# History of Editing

Hello! Welcome to our guide of editing. We'll be taking you through the basic elements of editing. Let's begin. In this segment, we'll be talking about tracking shots and shot variation. Shot variation can help exacerbate a mood. For example, a close-up can help show a specific character's emotions. Mid-shot also does this. Long shots don't show emotion but help set up a scene. The following scene is from True Grit.
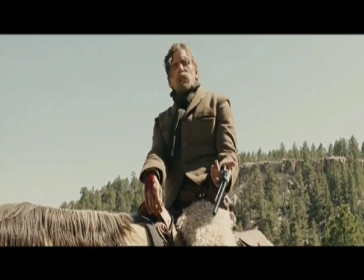It's a great example of shot variation. This mid-shot shows the character's relief as he draws his gun.
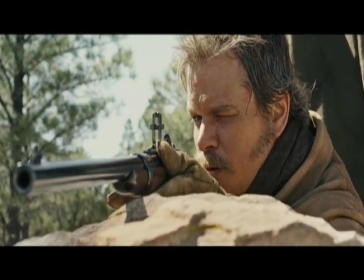The following close-up shows the character's worry. The long shot with the rifle in the foreground helps show the scale of the shot and builds tension.
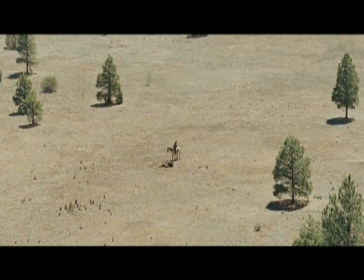The quick cut and close-up then cut back to the long shot. This helps to break up tension. The close-up further builds the tension as it shows their worry. The final long shot brings the tension to breaking point as we wait to see the outcome.
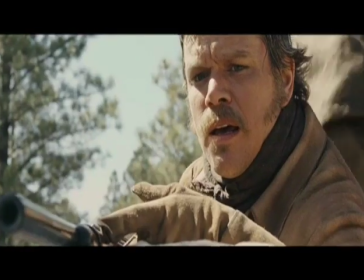When it goes to the mid-shot, we see the rider fall off his horse and then the tension is broken and the close-up illustrates the character's relief. So as we can see, shot variation doesn't just make film more enjoyable to watch, they help build the story. And if we compare the type of editing to old films such as The Great Train Robbery, the shots are static and making them boring by modern standards.
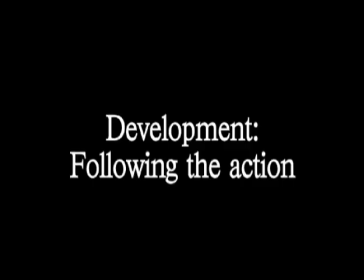This is a technique used to dramatise scenes. These are often done in one take to maintain continuity.
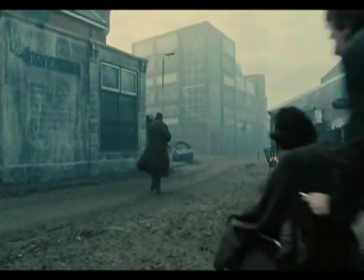They are used a lot in war films such as Children of Men, shown here. These are typically shot on a dolly, a contraption on a track which allows for steady moving shots.
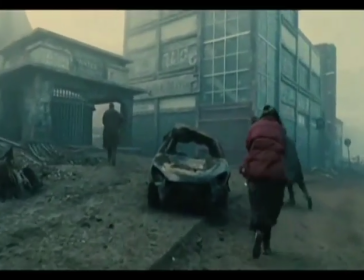However, with the recent invention of Steadicams, filmmakers do not need to build expensive and time-consuming tracks. In old films, most shots were static because technology did not allow much else.
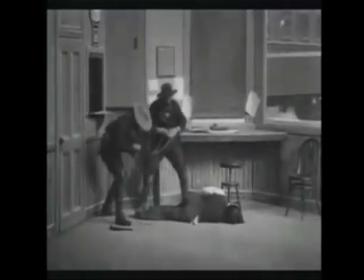This isn't very engaging and can get quite boring and repetitive. By using a tracking shot, you are engaging the audience. It makes it much more exciting for them because it feels as if they are in the scene. In this section, we'll talk about a couple of conventions of editing. Montages have come a long way from Soviet montage theory. When montages were young, they would quickly cut segments of film, which we still find in modern-day montages. Montages are used to show a passage of time. Montages use lots of sharply cut clips of film.
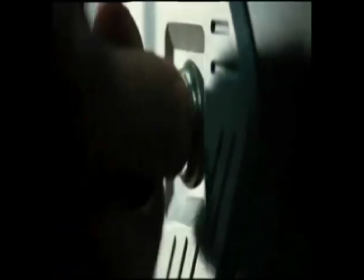In this example from Hot Fuzz, Sergeant Angel gears up to fight the NWA.
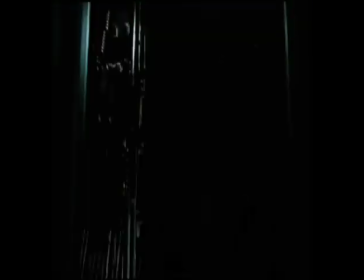This, of course, could have happened over a course of a few minutes, but on the screen it lasts for about 27 seconds.
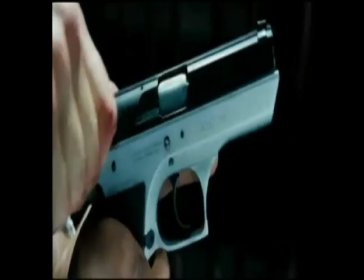This keeps the audience interested, as we haven't waited to see him lock and load.
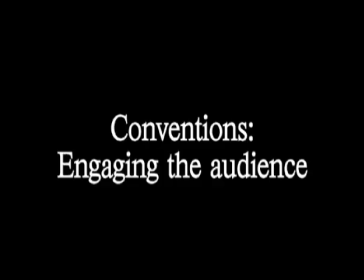That, and the inclusion of dramatic music, makes the audience keep interest. It is important to keep the audience engaged in the film. Editing is important to create pace, and cutting quickly can engage the audience.
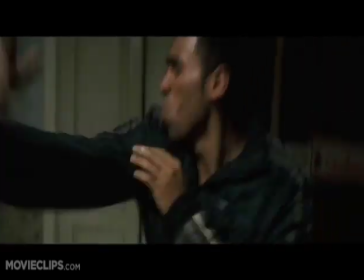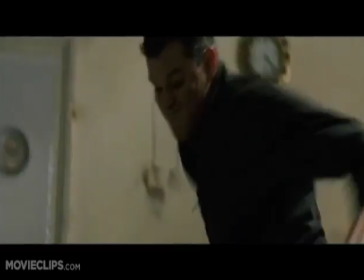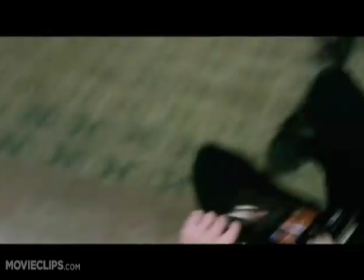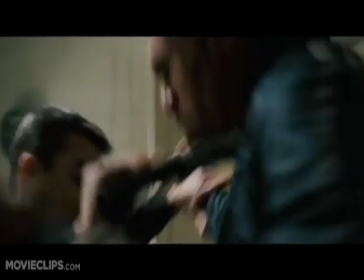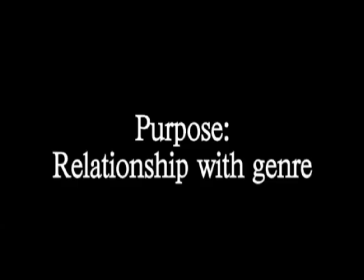In the final part of the guide, we'll be discussing techniques and their purpose. When filmmakers are making a certain genre of film, such as comedy and action, they will have to consider the ways of editing to enhance the effect on the audience.
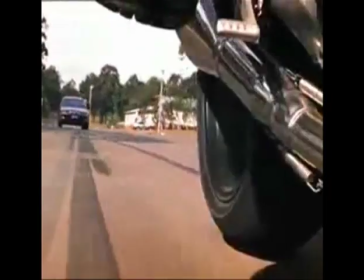For example, in the action movie Mission Impossible 2, the shots are quick and close to the characters to make the audience feel as if we are with them in the action.
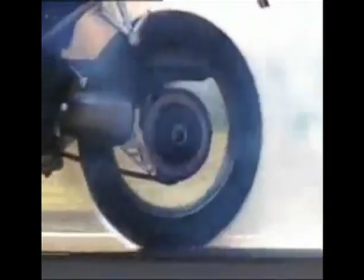The music is always up-tempo in the action sequences, creating a more exciting experience and sets the audience in the correct mood for the scene. Another example is horror films. Long takes and only ambient noise help build up tension, gluing us to our seats, and in contrast, loud noises make the audience jump out of their seats. This is a form of editing that makes sure all things take place in the right order and there are no jump cuts.
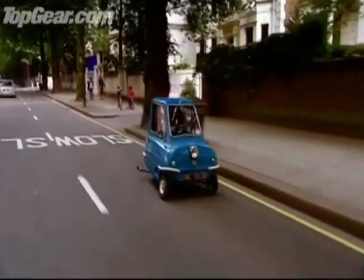In this clip, they cut between Jeremy talking inside the car and shots of him driving it.
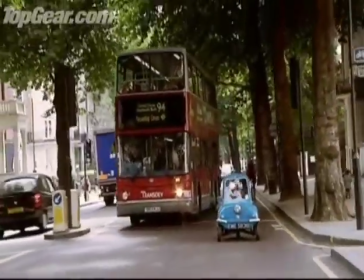His voice carries on as the shot hard cuts to him driving along busy streets. This makes it seem continuous and keeps the pace.
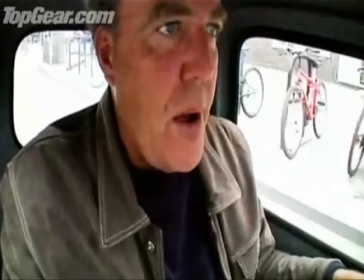CC engine from a moped.
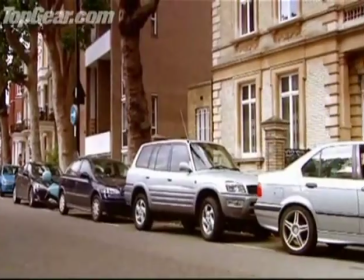Top speed rather depends on how big you are and actually how much you had for breakfast.